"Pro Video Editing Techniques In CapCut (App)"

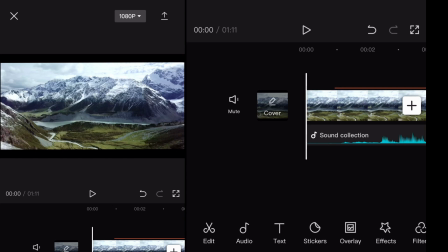0s
What's up, comic creators? I'm going to show you quickly how to do some color editing techniques within the CapCut mobile app. This will help enhance your footage and make you look pro. It's very easy to do once you kind of know what buttons to click, but go ahead and select the footage that you want,
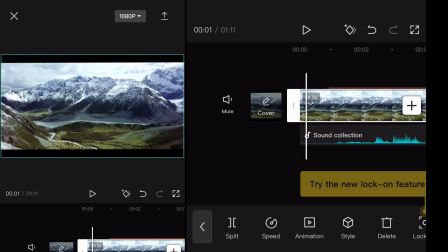14s
click on the footage you want, and then in your menu scroll over until you see the adjust icon, and it's the one with the little bars on top of it. But go ahead and click the adjust, and that's going to open up all of your adjustment settings.
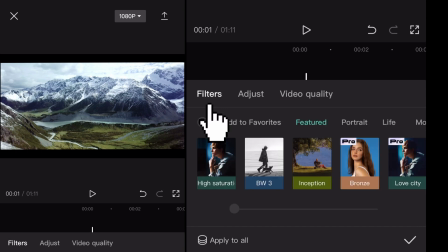27s
Obviously you've got all the different specified settings here, but you can click on filters, you can click on video quality, but right now we're going to just focus on adjust.
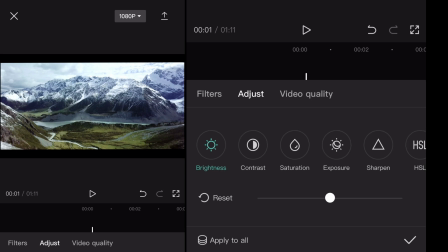35s
And so you can start off here with your brightness. On the left hand side of your screen, what you're seeing, you'll see the changes I'm making to your footage itself. On this clip for the mountains, I don't really think I need to adjust brightness too much.
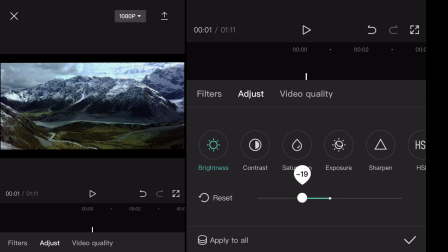48s
So you can kind of see as I make the adjustment how it gets a lot darker to the left, a lot brighter to the right.
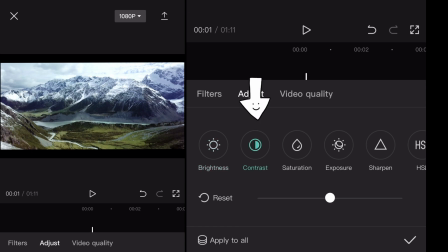54s
But contrast is where you're really going to see some changes, but ever so slightly to the right will kind of increase that contrast between the shadows and the brightness of the project. It really makes a difference already. You can kind of see the footage really pop more.
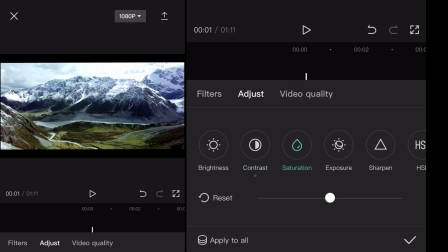72s
Saturation is another one when you're messing with color and all that kind of stuff. And so I'm just going to do a little bit. If you go overboard with this, it really does not help. It'll make it look crazy, but just a tiny bit of saturation there. Exposure doesn't really need.
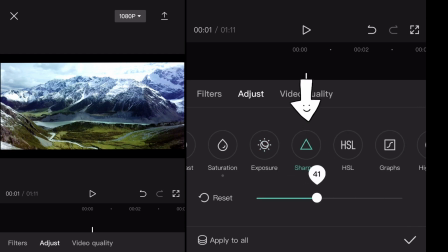91s
That's just going to adjust it even more with the light and the darks. I normally with sharpen will do at least 30.
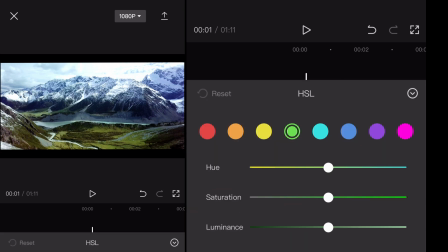97s
HSL, which is hue, saturation, and luminance. Now this can click a specified color in the project, so I'm going to click on the green here, and that grass that's on the lower end, when I start adjusting this, hopefully it'll make it pop.
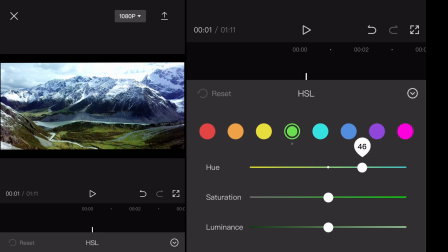109s
Like if I go all the way to the left or right, you'll see the massive changes on hue. I can make it look more fall, or I can make the green pop a little bit more. In the saturation bar though, I really want to make those greens pop just a little bit, so you can kind of see how the greens start to pop and stand out a little bit more.
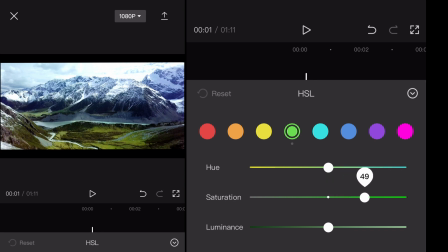128s
That's a great way you can enhance your footage, really easy to do. And then I can kind of mess with the hue a little bit, just a tad, not too much. And then luminance really isn't going to do much in this clip because it's so bright in the clip, you're not going to make much of a difference there. But if I click over to the blue
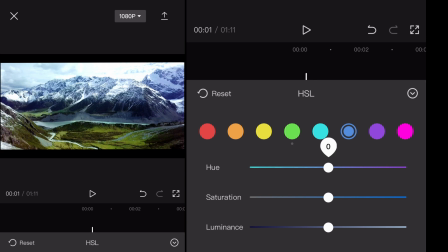147s
in the saturation or in the hue, I can increase. See how I can go crazy with this? I can make it purple. You can really go nuts with this stuff. But in the saturation, I'm gonna just increase the. Let me adjust this real quick.
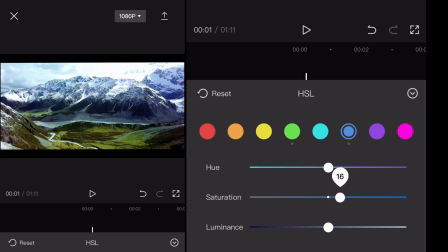162s
I'm just gonna increase the color here just ever so slightly, which will really make that blue pop in there. And you can really see the blue kind of pop within the video clip itself. That's what I'm looking for.
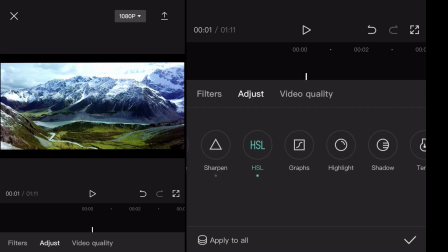176s
That's what I'm trying to do, is really make that difference. And so you can kind of see some of the other options here. I don't really mess with too much. I can kind of mess with the shadows, but I've already kind of messed with the contrast.
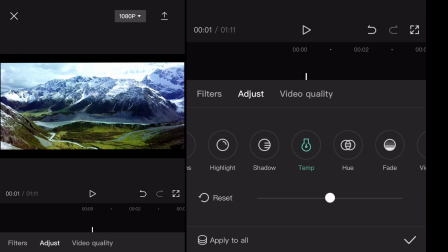187s
So when you start messing with both, it really isn't making that much of a difference. It's overdoing it. The key here with this stuff is just slight changes. That's how you make it look pro. It's these little changes that you make compounded on top of each other in the clip that really make the difference.
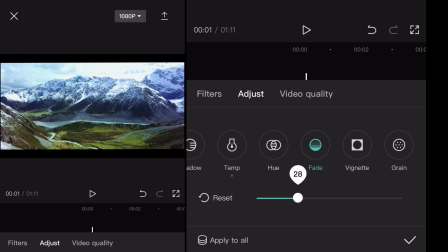204s
And so the fade, sometimes I do that, sometimes I don't, because it kind of can take away from everything you just did, but sometimes it looks great.
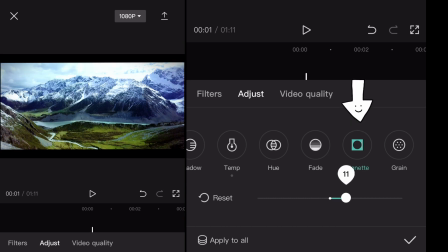212s
But vignette, I normally just do a slight, like you can go crazy with this and you can really make it dark, but if you just do a light touch of it, it really helps make the project pop a little more. You can see I can go really crazy with it. If you go the other way, it makes it white, but just a little bit really makes the difference in the clip.
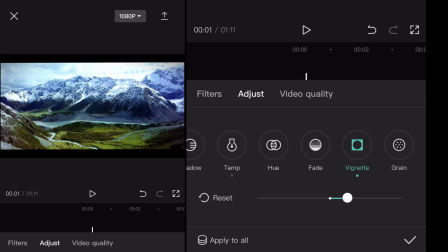229s
And then I just click the check mark in the bottom right hand side, and that will apply all the changes.
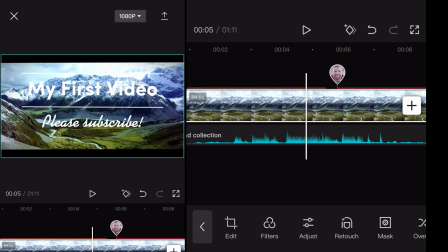236s
And now you can kind of see in this sample project that I'm doing the massive changes that it made to the whole clip, or to the clip as a whole.
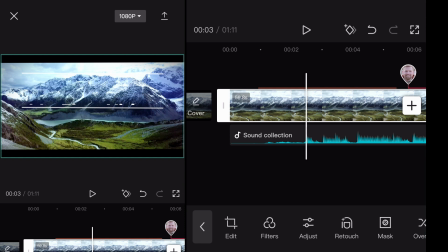245s
And so I can do this to one other clip.